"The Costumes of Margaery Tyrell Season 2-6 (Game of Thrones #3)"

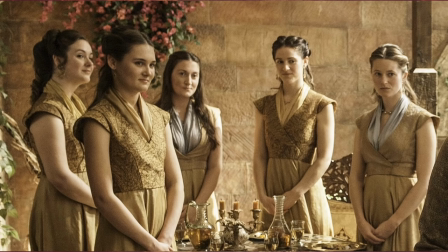[20:27]
And while Marjorie foregoes wearing a fichu, all these handmaidens dressed in what looks like a set of ill-fitting bridesmaid dresses all have neck scarves tucked into their bodices.
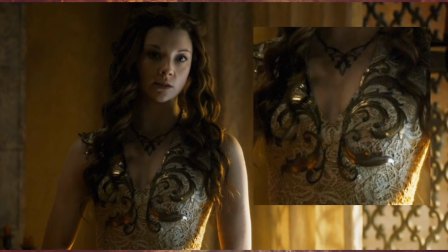[20:38]
A new thing for Marjorie is this gown that features a bronze scrollwork overlay, set on top of what looks like a Venetian point-laced gown with yellow gold silk lining. On this change for Season 5, Clapton says, it's funny, I wanted her to be a bit more like Cersei with the metal armor look.
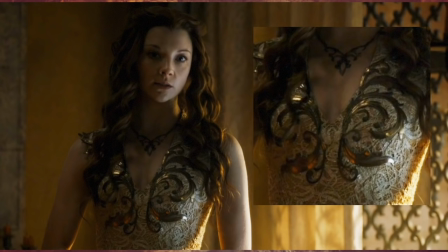[20:57]
Margaery doesn't need to play the, oh, I've hardly got anything on and I'm so young game. She can actually say, I'm Queen now.
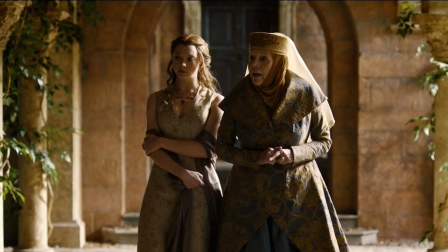[21:04]
In the Season 5 episode, Unbowed, Unbent, Unbroken, Margaery's gown is a simple gold brocade shift. The construction is a much looser fitting drape with a softly flared skirt.
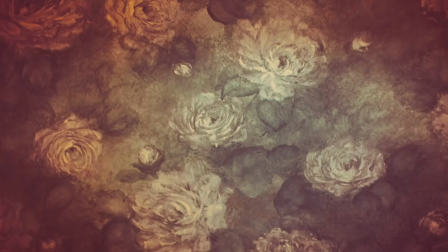[21:16]
Again she accessorizes the gown with a soft silk shawl. In this scene in which Cersei has orchestrated Margaery's arrest by the Faith militant,
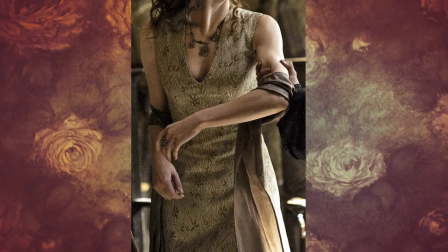[21:25]
we get a better look at the fabric of her gown, a natural leaf pattern motif.
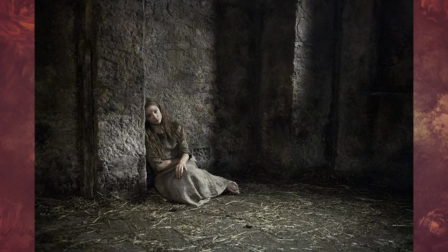[21:31]
Upon her imprisonment the Faith have stripped Margaery of her royal attire and outfitted her in a simple linen shift. The shift has been distressed to look worn and dirty.
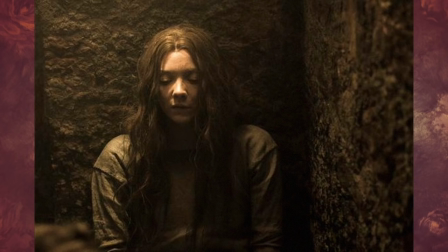[21:43]
Her wig is a natty mess meant to look as though Margaery has been housed for days in the cell.
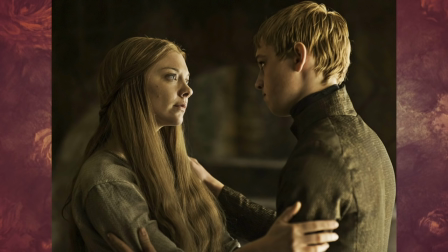[21:49]
But then they clean her up for her visit with Tommen and eventual conversion and alliance with the Faith.
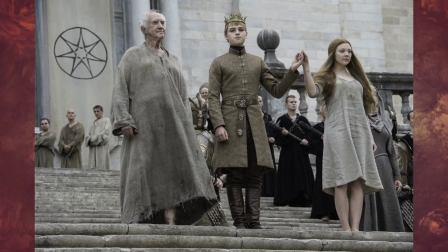[21:55]
Her linen shift looks the same except that it's cleaned and pressed and her hair has been washed and set in a very simple style.
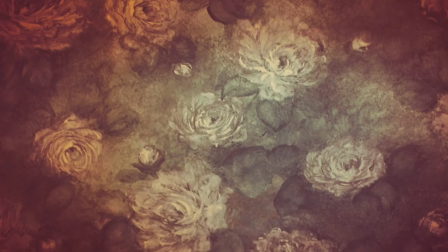[22:03]
From this point forward until her death Margaery will sadly never return to her softly tendril hairdos and brocade finery.
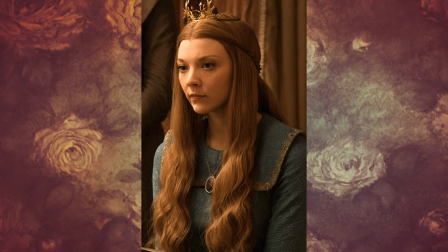[22:11]
In one of Marjorie's final looks before the end of season six in the episode Broken Man, Marjorie meets with Elena to convince her to return to Highgarden in fear for her safety. I'll admit this is my least favorite look for Marjorie, but I think I understand interim designer April Ferry's motivation behind the costume.
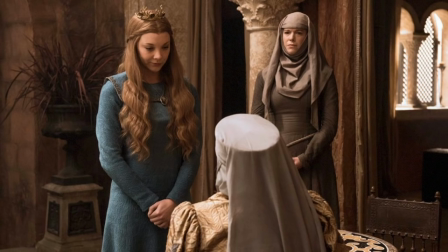[22:30]
Marjorie, she's pretending to be converted to the face, and what better way than to wear something simple and shapeless. In a return to
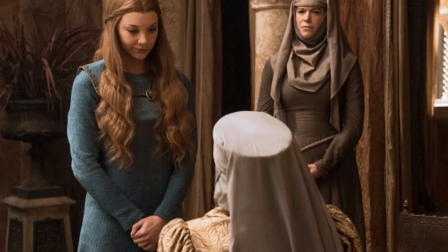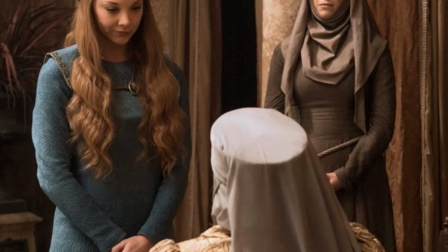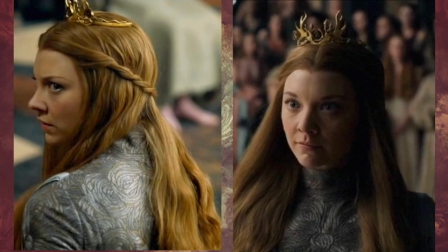[22:56]
And finally we have this look designed for the season finale, The Winds of Winter. I cannot confirm or deny if Michelle Clapton designed this dress or not. But I do know from Clapton's interviews that she returned for the final two shows of season six to design both Cersei and Dany's finale costumes.
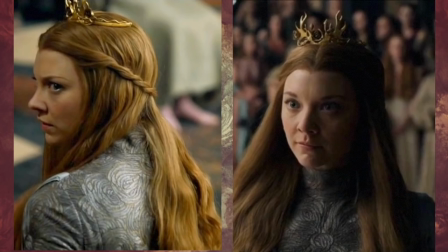[23:16]
And from the construction and the fabric, I believe that Clapton had some say in it because it has the same cut as Cersei's gown.
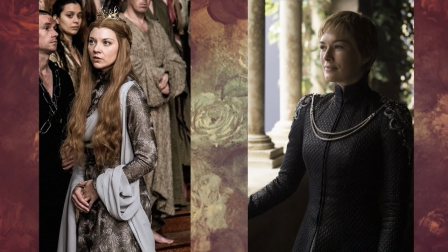[23:25]
Both Margaery and Cersei's gowns have stand-up Mandarin collars. Cersei's styled after her dead father Tywin's military-style jackets. Both gowns have seamed, fitted bodices, long tapered sleeves, and long A-line skirts. The dresses are not unlike the cut of Septon Oonella's habit.
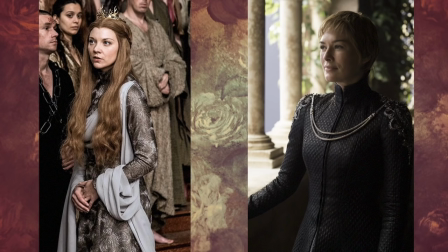[23:45]
The gowns are both embossed, Circe's in leather and Margaery's in a brocade of sorts. And while Circe's gown is hardened by the silver livery and epaulettes, Margaery's is softened by her silvery drape fastened at the shoulders.
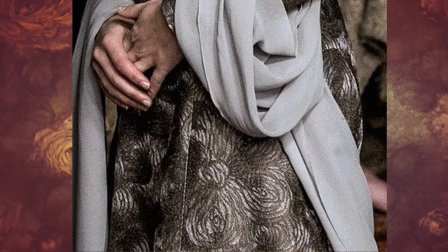[24:00]
The final thing to note is that the silvery grey fabric of the gown is embossed in what looks like the sigil rose of the house Tyrell. And like the drawing of the rose that she gives her grandmother Olenna, it shows that her loyalties still lie with her family.
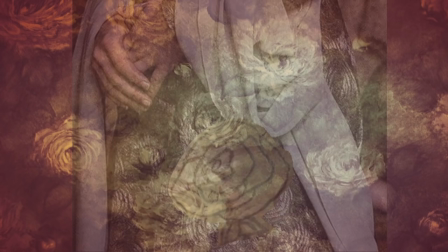[24:16]
Sadly, Circe outmaneuvers her before the end of season six and realizing too late, Margaery and her family pay with their lives.
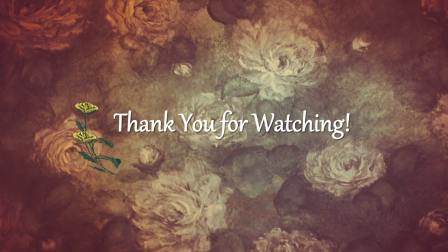[24:26]
Have you got something to add to the conversation? What do you think about my analysis?
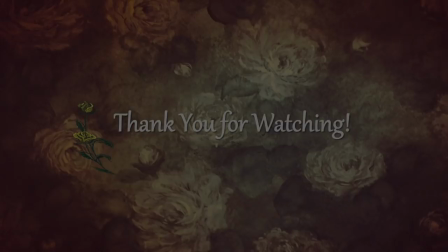[24:31]
Do you have a different opinion?